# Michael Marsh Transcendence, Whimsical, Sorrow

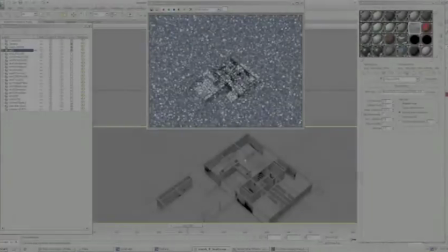(4:03)
Normally we would be networking with other computers, and this window would update much faster, but today we're navigating with just a single machine,
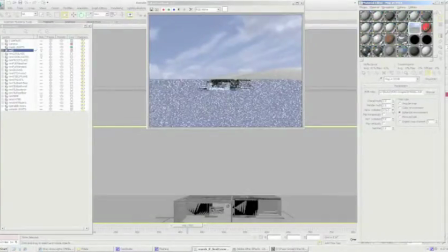(4:10)
and therefore we'll only be implementing one or two of the psychological strategies for each of our three moods. The first mood we'll tackle is that of whimsicality.
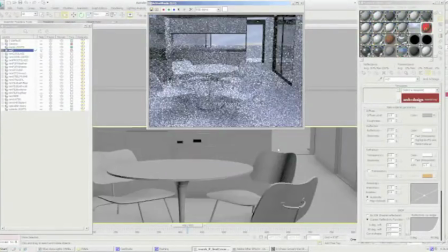(4:17)
I've chosen a rather cartoonish HDRI environment, which provides cool, even lighting with playfully exaggerated clouds.
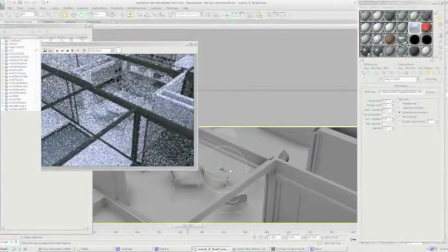(4:24)
Most of the materials in the project are of a rather restrained palette, so let's explore how the use of saturated color can add a level of whimsicality to the scene.
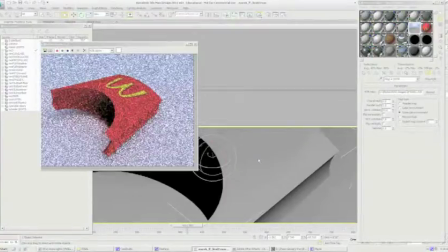(4:32)
Since this is an iconic project, let's have some fun with the notion of iconicism. I have chosen an empty McDonald's French fry box as a subtle but powerful prop to allow whimsicality to dominate an otherwise rather somber environment.
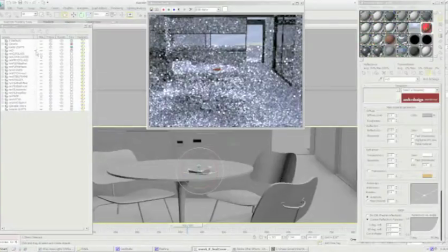(4:44)
This was modeled easily in Rhino and has a bitmap of the McDonald's logo applied to the diffuse channel with a UVW map to properly fit.
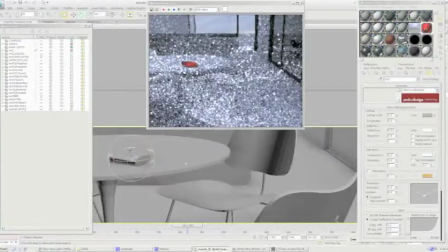(4:52)
By placing the object at about 1/3 of the width of the frame, we'll allow the viewer's eye to scan the entire image before noticing the most dominant object. As this renders out, you can see that by reducing the reflectivity of the surface, these colors become more pronounced, and the prop becomes the star of the scene.
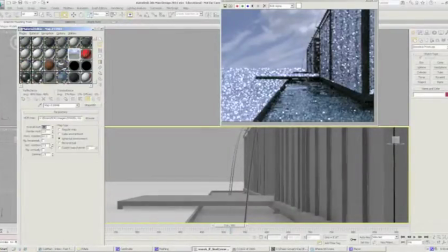(5:09)
For the Transcendence mood, I've chosen a dramatic one-point perspective reminiscent of the Shea Songliang photo. Now, rather than use a more predictable HDRI image to mimic the haziness of the precedent, let's instead examine how we can manipulate the same HDRI image employed in Whimsicality to create a compatible environment for the Transcendence.
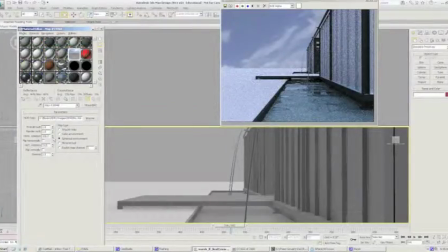(5:29)
I'm going to rotate the HDRI image to try and locate a portion of the sky with less cartoonish clouds, and might re-emphasize some of the angles occurring in the architecture. You'll notice the water material I'm using catches some of the highlights of the sky and gives a nice shimmering to the surface.
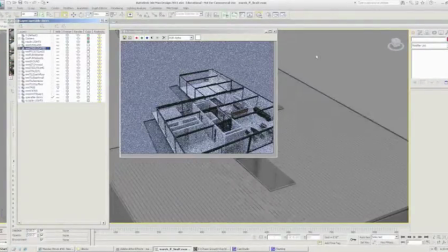(5:46)
Lastly, we will take a quick look at how we can begin to mimic the lighting conditions of the Sorrow mood.
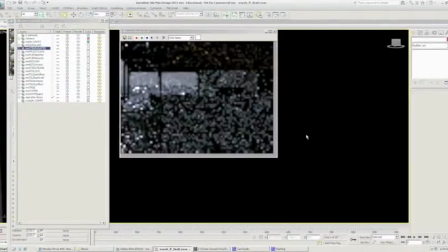(5:51)
Here we will turn off the HDRI lighting, and instead allow the scene to be lit with a single crisp spotlight.
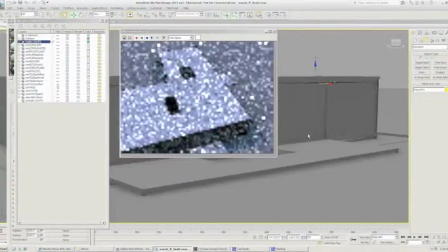(5:58)
So far I've had the corrugated ceiling layer turned off,
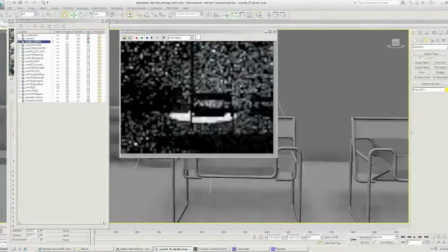(6:01)
so that I could manipulate the HDR lighting to light the interior scenes, but for this image we will turn it back on.
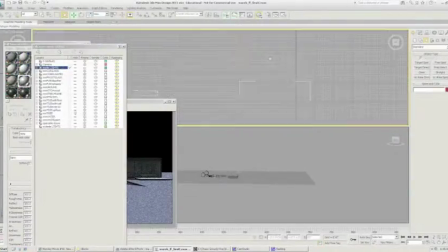(6:07)
As I first enter the space, I will notice that my spotlight is placed rather arbitrarily.
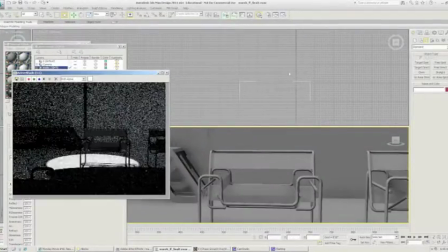(6:12)
I'm going to adjust its location to center on a single Vosley chair, leaving the adjacent chair mostly obscured.
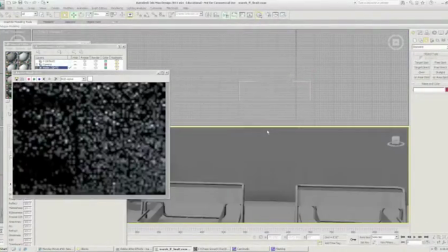(6:18)
Now, this level of crispness between shadow and spotlight is not representative of a real-world condition,
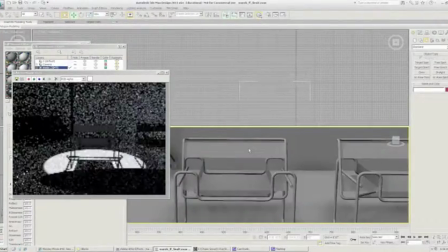(6:24)
but since I am going for a film noir look, I've deliberately chosen to keep the spread of the spotlight crisp. This is getting close, but I would actually like to play up the shadow as an additional character in the scene, so I am going to rotate the spotlight slightly, so that it will cast a long and eerie shadow below its neighboring chair.
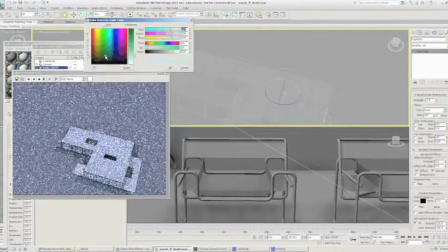(6:47)
I can then adjust the color of the spotlight to possibly achieve a cooler tone to the image.
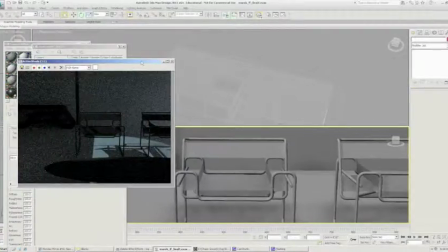(6:55)
For brevity's sake, we'll leave the demonstration here, but as you can see, the V-Ray real-time software allows a viewer to quickly manipulate material and lighting parameters to interactively change the psychological state through which a viewer experiences a virtual environment.